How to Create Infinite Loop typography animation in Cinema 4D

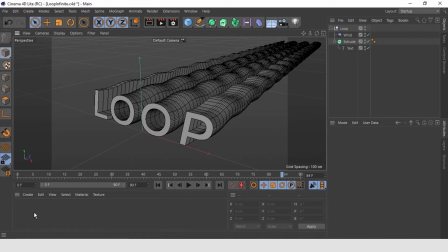502s
Just double click in the material window and a default new material is created. Rename it as white. To give more retro look to our typography, let's select the material and basic properties, check only luminous box and rest uncheck.
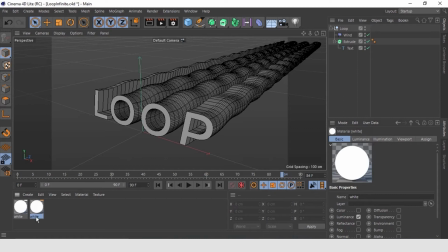524s
Let's duplicate the material by Ctrl C and Ctrl V option. Rename it as black. In this material in basic properties, just uncheck the luminance also. Now, just drag the white material on the extrusion layer here. That's it.
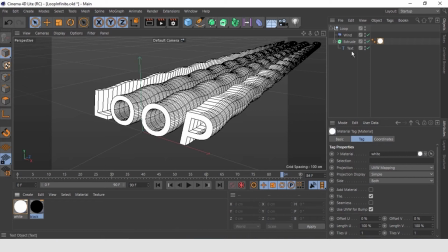543s
Our first material is assigned to the typography. Now duplicate the extrusion by just holding Ctrl key and dragging it.
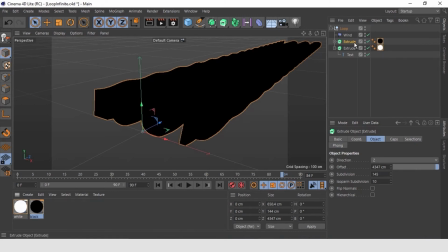555s
Assign the black material to it and rename it front. As we are going to keep the black text extrusion in front of the wave flow. If you are not able to see the black extrusion, just go to the object properties of it and change the offset value to -1.
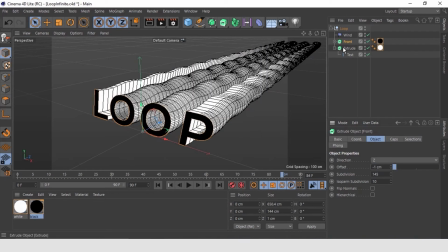575s
Also, to get better look, increase the subdivision on the white extrusion. This will give you a depth in the two materials blending. Great, the material world is done now.
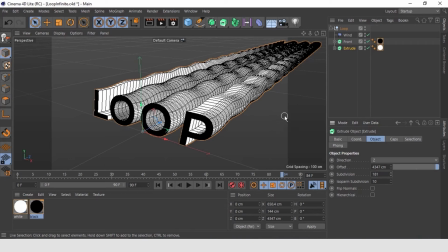587s
Now let's add camera to get a point of view for rendering. Go to the top toolbar and add a camera.
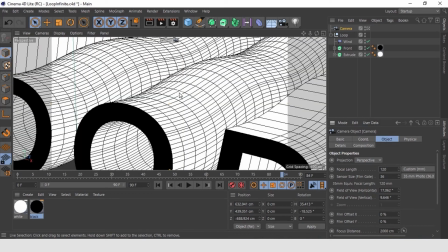597s
Let's increase the focal length to 120. This will give a different perspective to our viewer how the render will look like.
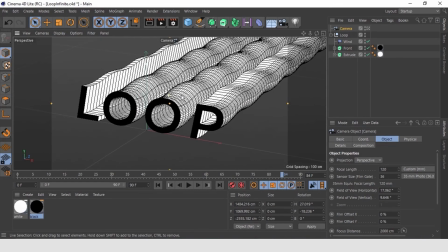606s
A type of parallax effect, it gives us the wave flows in distance.
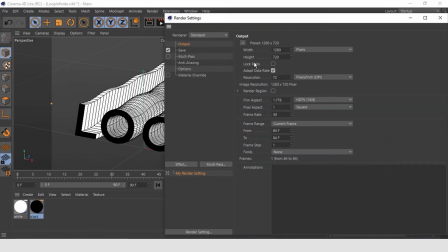613s
We can change the camera window settings to 1080 by 1080. This will help us in After Effects.
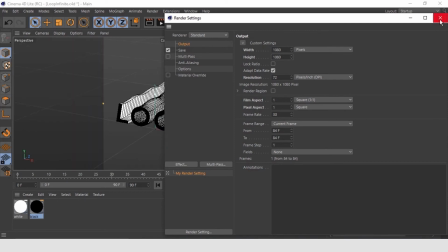621s
Now let's save our file and it's time for After Effects.
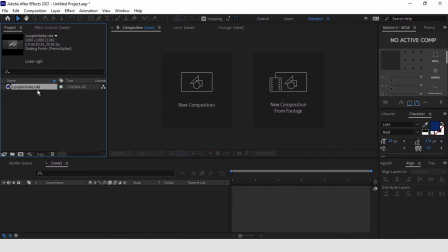626s
As our file is already updated in After Effects, now select the Cinema 4D file and create a composition with it.
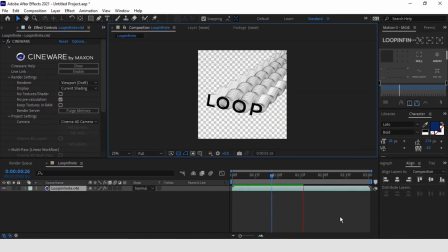635s
There you go. It created a composition with desired setting and all the animation is also there. In cineware settings, keep camera as camera 4D camera. We can see subdivision lines still on the waves, which we don't want, right?
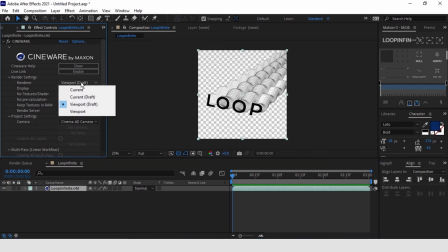653s
For that, in render settings, change viewport draft to current. This will change it to our output look. We are not going to play around with something else very ugly or to do what we want. We have seen how we can generate this type of animations in Cinema 4D and then produce them in After Effects and then output the format as we want. Now say that we would be left it to make a perfect look for it. We will add a background color.
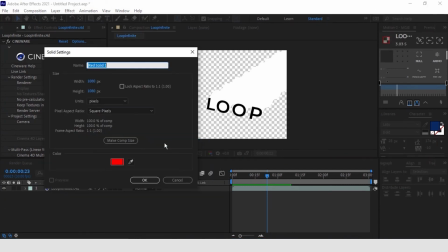682s
Right click and add a solid layer. Define the color for it as you want. Now you remember why we have given a black and white materials to the text flow? Here we have advantage of change it to any color now. Add a tint effect from color correction drop down.
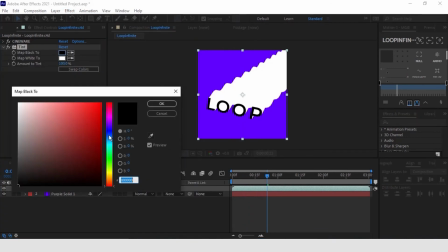706s
Now you can change the matte black and white color to any desired colors which you wish.
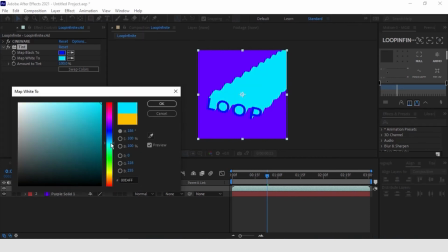715s
That's perfect.
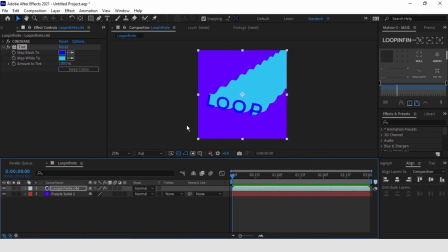719s
To make perfect loop, we will put guide here below the letter L and another one here in one of these peaks in this, that it would be or perhaps better in this loop. Let's check the animation by pressing spacebar. Great.
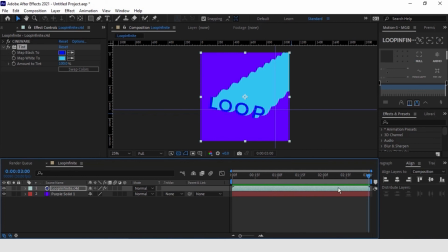739s
That's it. This is the infinite loop effect. We managed to get really crazy distortions depending on how we use the effects.